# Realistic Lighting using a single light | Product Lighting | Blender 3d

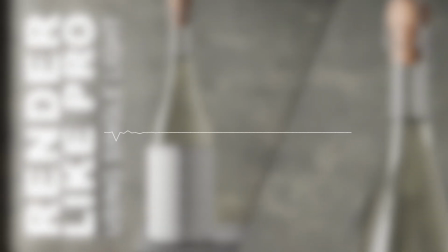Hey there, welcome to my YouTube channel Behind CG. I am so excited to have you here.
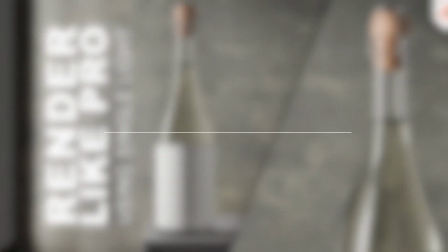My name is Ikram Mulla. I am a freelance 3D artist and I am passionate about 3D product modeling, lighting and rendering.
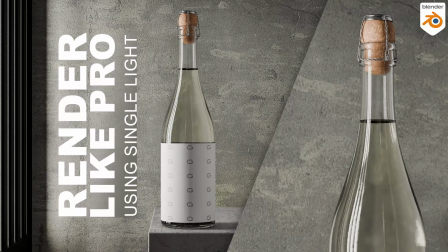Today we are gonna break down a realistic product lighting scene. The one I am showing you right now. We will talk about the lighting techniques and materials.
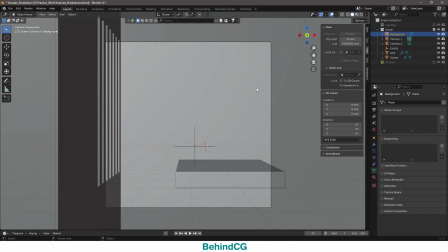So let's jump into this. okay guys first of all i will break down the scene how i created this simple scene
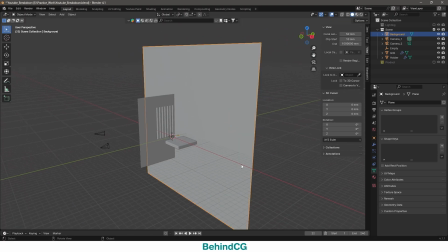i just place a simple plane in the background as a wall second i place a
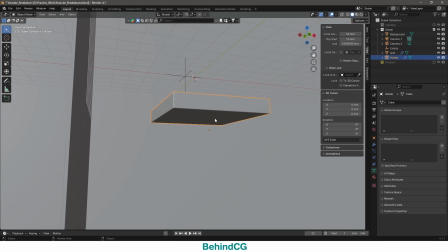cube it will be our placeholder where we will keep our product on it on the other
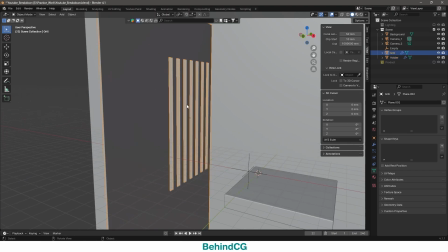side i just duplicated the same plane give it a little thickness and created these holes in this these holes will make it look like a window where our light will come through this and the rest of the plane
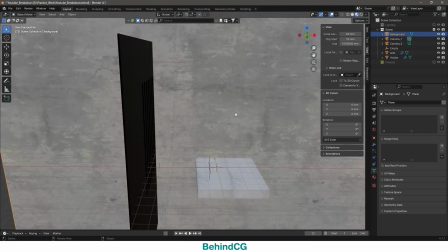will block the light it's a very basic scene you can see the materials I downloaded this material from polygon website you can check them
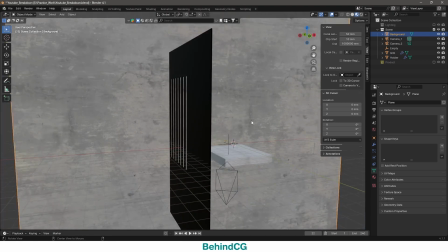out to make them look like a wall and I give this black
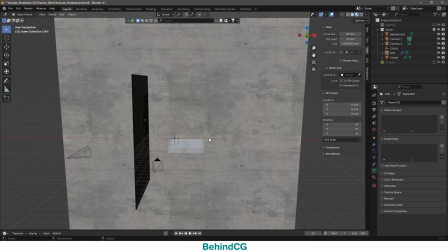material this will block the light now we will discuss about our product and lighting okay
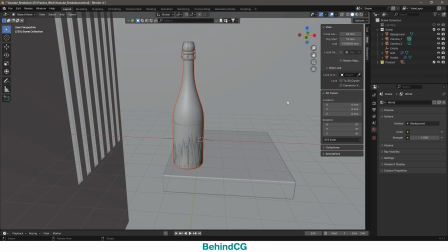guys let's have a look on our product let me enable it for you here is our main product i used in
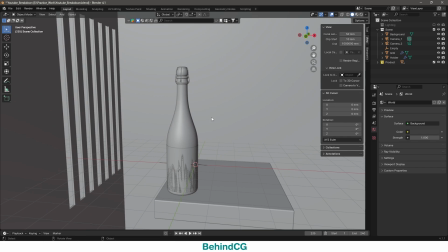this scene i created this product inside blender and later created the textures all inside substance painter
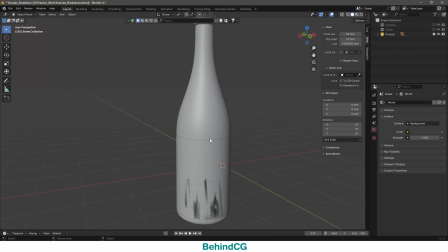let me turn off the scene for now let me show you the materials of the product i use i
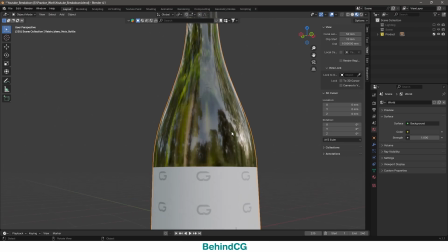did not use a simple VLT principle but I use a normal map and a roughness map to make it look like a glass.
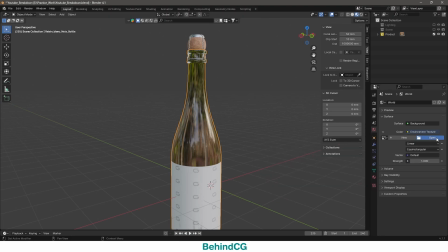Let me enable a quick HDRI to show you how it looks.
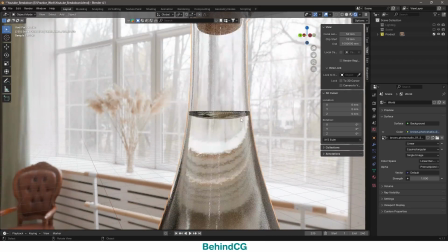Here you can see the materials of our bottle. You can see those tiny noisy details.
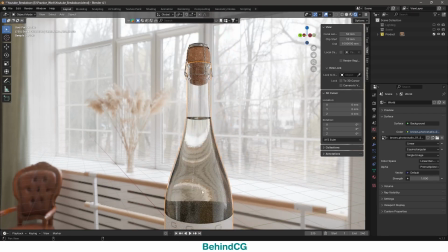It makes the glass more natural and realistic. Now let's talk about lighting.
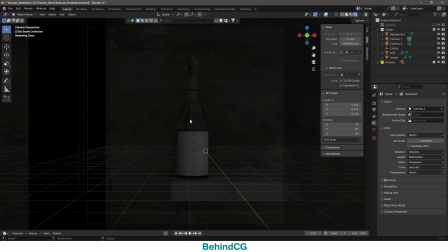If I can show you a render preview, there you can see having no light and it's a complete dark scene. Let me include our lighting setup into this.
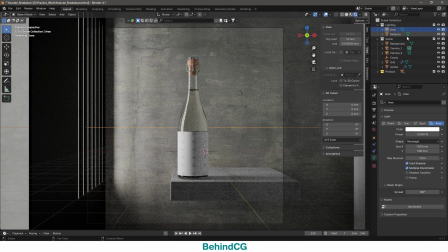If I can show you I placed an area light and a reflector,
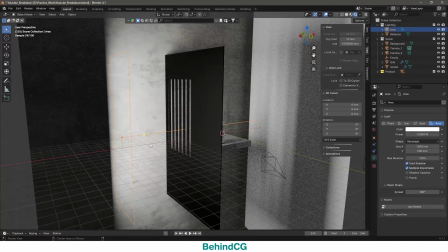there you can see on the left side I placed an area light where our main lighting is coming from.
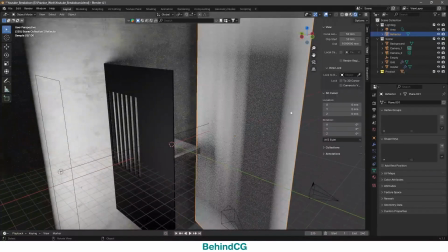on the other side I placed a reflector it's up it's nothing it's just a plan I give it a pure white
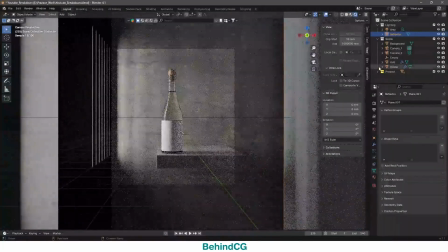material now if I can if I if I hide this reflector you can
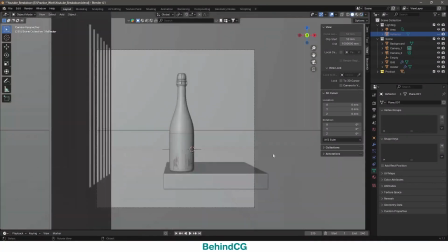see from the one side it become more dark let me let me focus on it
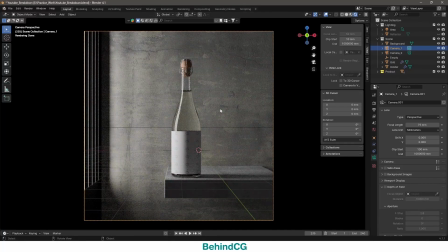there you can see clearly if I enable the reflector it gives a highlights to the other side to fill the dark areas of the
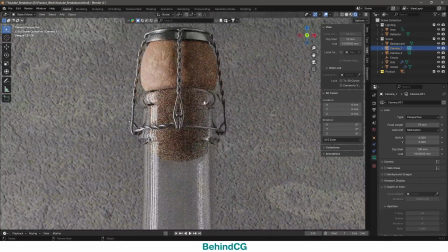bottle if I can show you closely now there you will see how reflector works
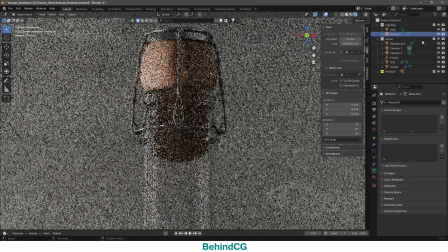you can see this side is completely dark but the reflector works very decently here so
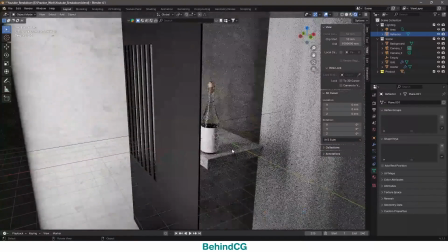it was a complete lighting scene it's a very basic lighting scene actually there is no more complexity in this and on the other
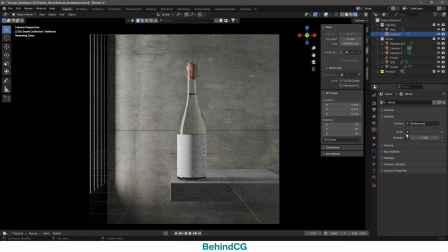side let me show you the hdri setup i did not place any hdri but if you want
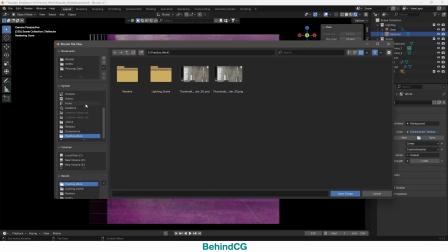you can just add an hdri lighting let me show you
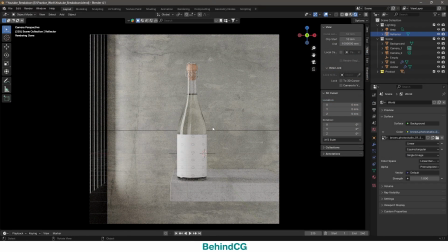like this one now you can see it become very very bright and uh it feels not uh good as it was before you can simply do make the strength like 0.1 now it look more natural
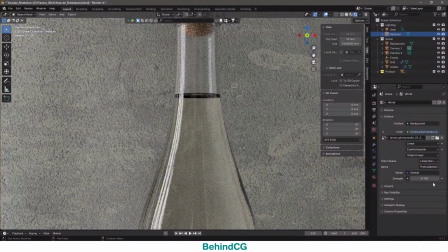if you can see the highlights here become appear the bottle what
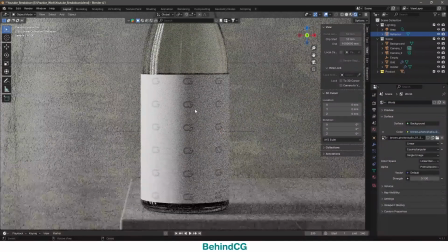you can say the bottle details and highlights if i can just make it
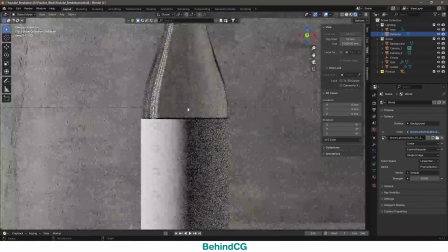zero you can say there are no reflection or highlights anymore but if you just place an
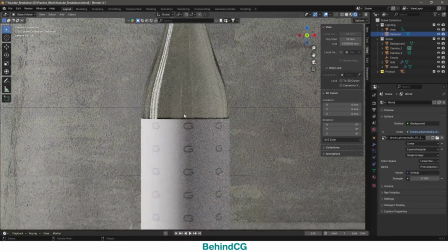HDRI with 0.1 there you have seen a little details so it become more beautiful
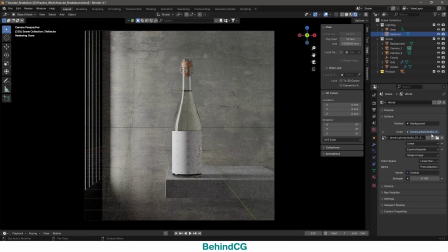now it depends on you if you want to use an HDRI or keep the default lighting I will keep the
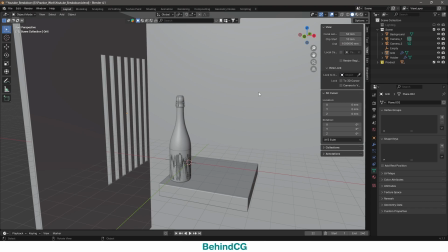default so it was all about the breakdown you have seen how simple it was I will share this file you can download. Link is in the description. If you have any questions, please ask me in the comment below. So, thank you for watching.